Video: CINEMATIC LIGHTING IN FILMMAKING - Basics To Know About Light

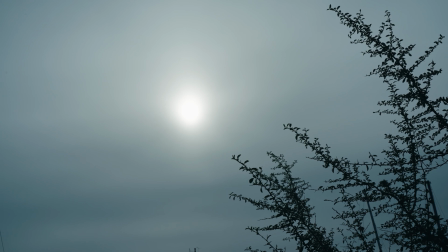But the same thing also happens with the sun when you film in a cloud-covered environment.
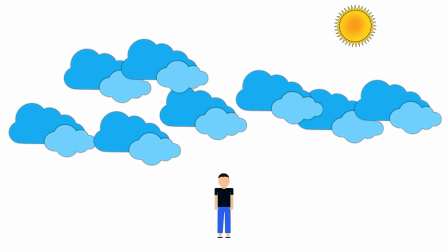This diffuses the light, and because the clouds are closer to the subject compared to the sun and have a bigger surface,
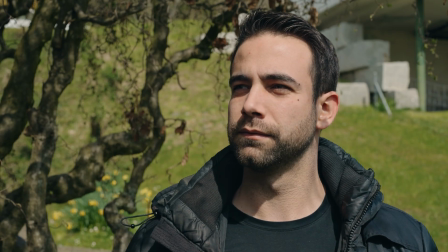it will create a much softer light compared to the direct sunlight. Hard light creates hard shadows, which are more defined.
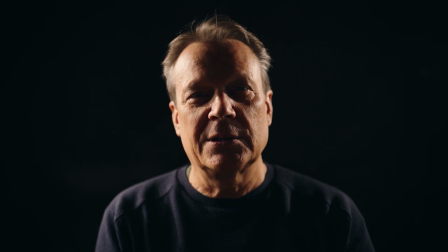You can also see imperfections better on the skin. It's very good to separate subjects or textures. Because of that, it has a more masculine look. For example, if you have to film a bodybuilder, I'm pretty sure he will like hard light better than soft light.
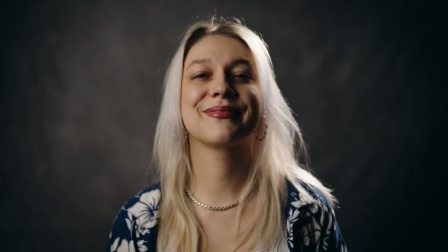Also, to separate the subject from the background, a hard light will create a more noticeable separation effect compared to a soft light.
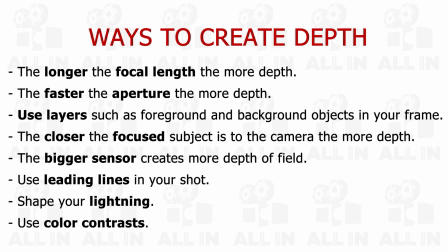That creates more depth, which we also can create with other factors like foreground, aperture and color, as we already learned.
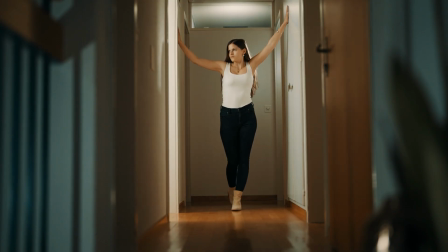All these factors combined will get you the most possible depth in your image. That doesn't mean that one light is better than the other.
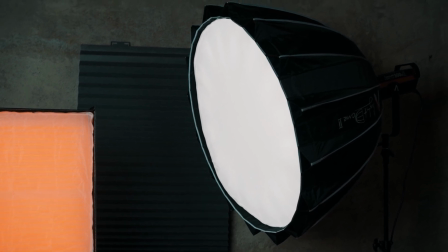Both have their purposes and you can use them also to stylize your image. The accuracy of the light source can also be described as light quality, which is represented as CRI, which stands for Color Rendering Index. 0 is very inaccurate and 100 is accurate like the light from fire or the sun.
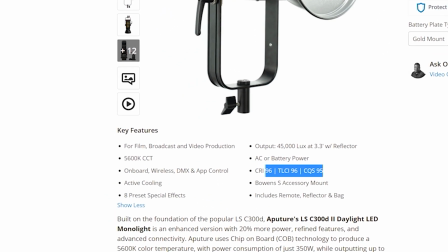Most of today's LED technology lights offers a CRI value from 95 to 97, which is very great. Every light contains a different number of colors, also the sunlight. With this measurement method, you can see the quality of artificial light compared to natural light.
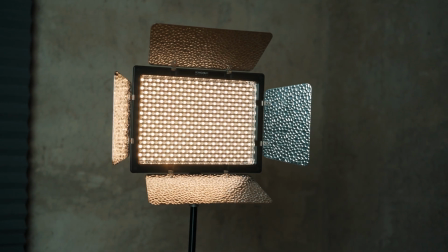So with cheaper LED lights, it can happen that you get a magenta or a green tint in it. Some of them are also warmer or cooler than others. It's important to understand that LED lights will change their temperature slightly over time.
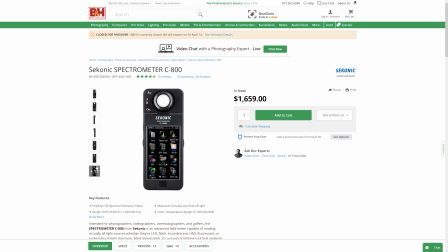So if accuracy is very important to you, you should have a measuring tool like the Sekonic C800 and some gels to correct for the difference between the lights. We create very soon another video that describes the whole measurement process very well, which you will find also in this chapter. That brings us to the next point, which is quantity. This describes how much light you have to work with.
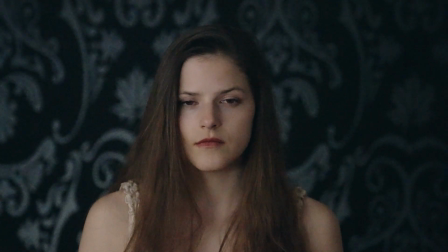Enough light is the better case than no light at all. Then when you have no light, you have to raise your ISO value, which gives you very fast and noisy image. But I give you here also very useful tips to handle such situations later in this chapter.
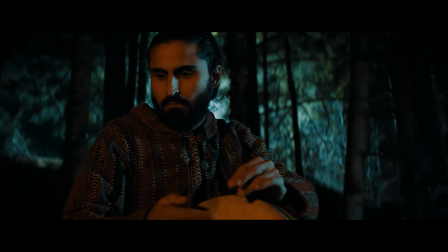Also, the power of the light source can be important depending on what you want to do with it.
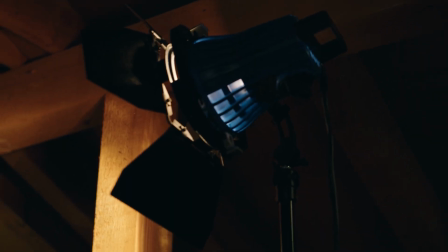That also doesn't mean you should buy a ton of lights. It's also possible to create with only one light a fantastic shot. Also, too much light doesn't always look good. It can be too harsh, especially during midday when the sunlight comes directly from the top.
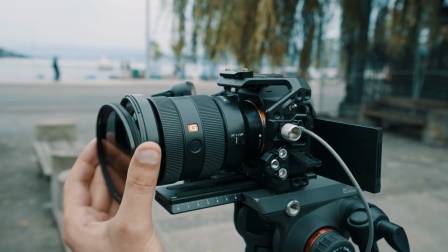Such situations you can control only by using an ND filter, shooting in the shadow,
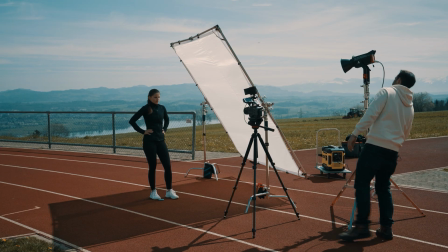using an additional artificial light to fight against the sun, or with diffusion, especially when you work with the sunlight.
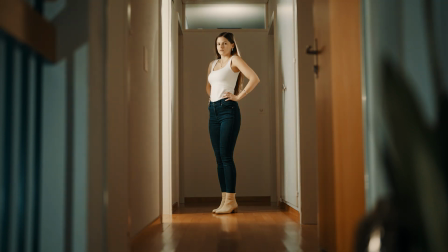Artificial light has the advantage that it can be controlled, each light on its own. This way you have more possibilities to create your wanted look, instead of only using settings like the ISO value, which brightens up every light equally in the shot. There are also circumstances where you can get too much light, especially while shooting slow motion. Quantity of light also means the bright spots in an image automatically attract attention.
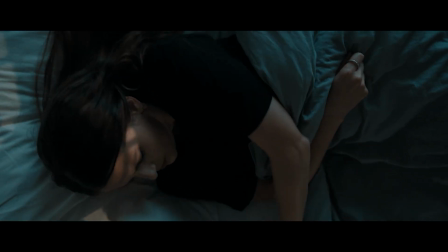Therefore, too bright spots away from the main subjects are not always the best idea.
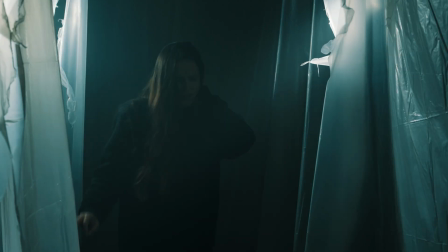They can distract from the main subject, but this is also a guideline and not something that has to be that way all the time.
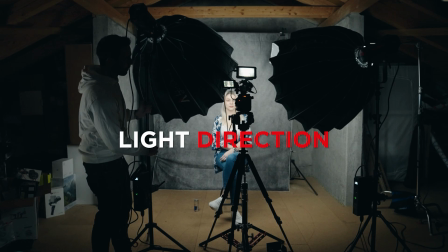The next point is the light direction. The placement of the light influences the look of the picture.
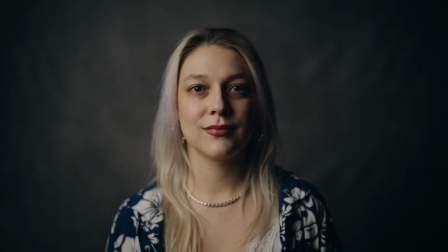The slightest changes in the position of the light can create a totally different look.
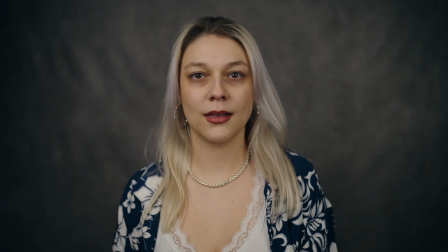Frontal placed light makes the subject very flat and creates less depth in the image. But because it is flat, it creates nearly no shadows. It gets often used in beauty commercials to reduce every shadow and imperfection of a skin.
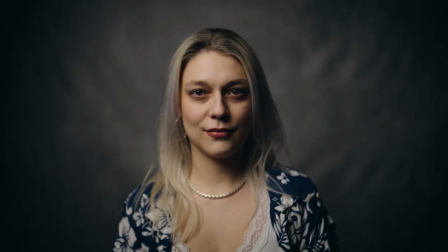But if you place a light more to the side, you get way more depth and an overall more three-dimensional looking image. A big secret in film production that is not consciously noticed by many people when they look at the movie is that the camera is mainly placed on the shadow side, also called the far side or negative side. Compare the following shots by yourself.
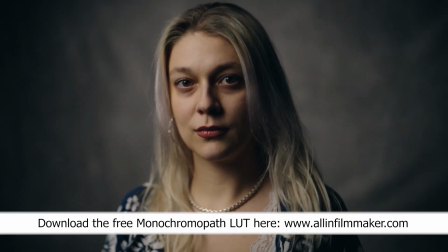Here the camera is on the same side as the light comes from, and here we are on the shadow side, which looks more interesting to you.
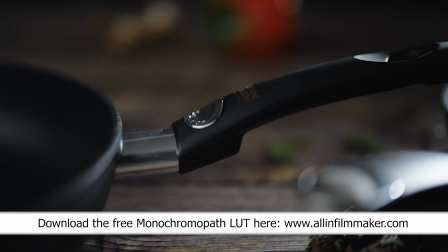The same works with objects. The image looks way more interesting.
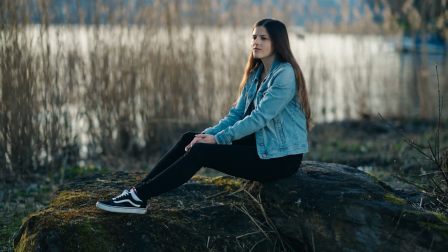This is also the reason why you should shoot outdoors against the sun instead of with the sun.
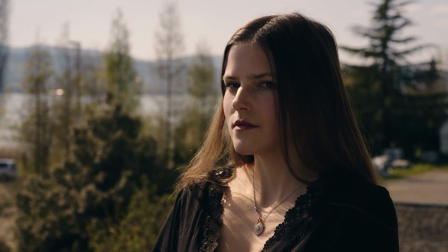This effect doesn't have to be always very strong. You can also make it more subtle if you don't go for a too dramatic look, but still want more depth in your image.
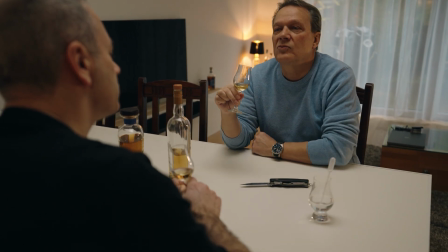The same technique to light can be used while filming 2 or more persons. But not all shadows look good.
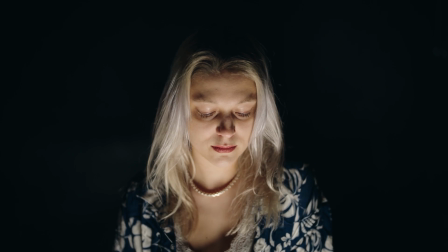This is more a creepy look that can be used to show a psychopath or a villain, so place the light to your advantage. The last point is the color of the light. Each light type has a different color or temperature. The sun looks not the same as fire.
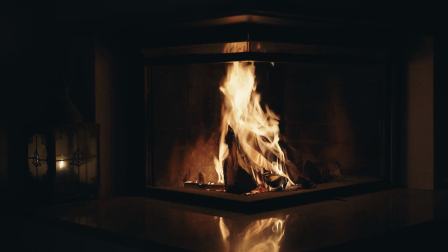Your camera's color temperature can be calibrated to the same temperature, so the exact light you're looking at appears white. But as you know, sometimes you don't want that. By combining 2 different light colors or temperatures, you will get a stronger color contrast in your image and your subject will stand out more.
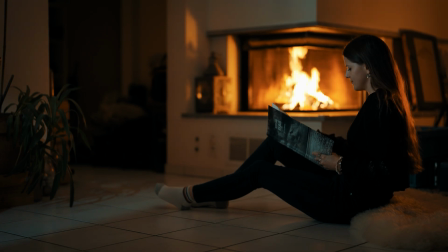In this example, the background is lit by 3200K and the frontal light is daylight around 5600K, which creates the orange and teal look.
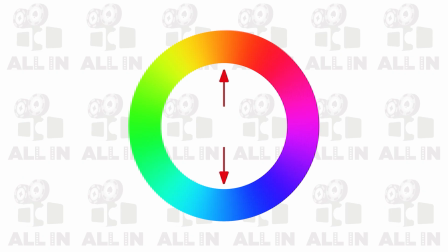This is strong color contrast because when you look at the color wheel, these 2 colors are on the opposite side, which creates the most noticeable effect.
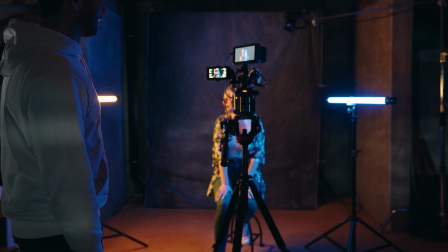The same works with all other opposite colors. You can also use colored light like RGB LED lights to create color contrast in your image, which you see a lot in music videos. If you go for too close colors like blue and green,
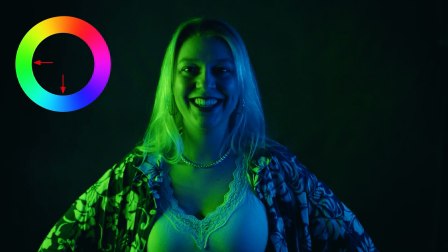the color contrast isn't that big anymore, so try to use two colors on the opposite side of the wheel to light the scene. Color can also mess up your shots, especially colors from reflected surfaces like green grass or colored walls. The light that gets reflected from these surfaces create the same color on your subject. The only thing to avoid this is to change the location or cover these surfaces with black or white material.
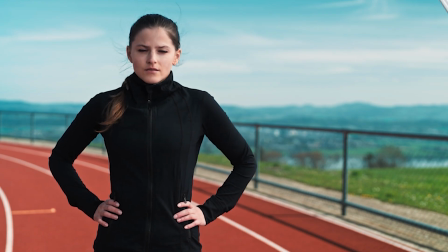Otherwise it can be mostly fixed in the post. If you learned something, subscribe to the channel. And if you want to learn even more, check out the All-in Filmmaker course. Link is in the description. And now let's create.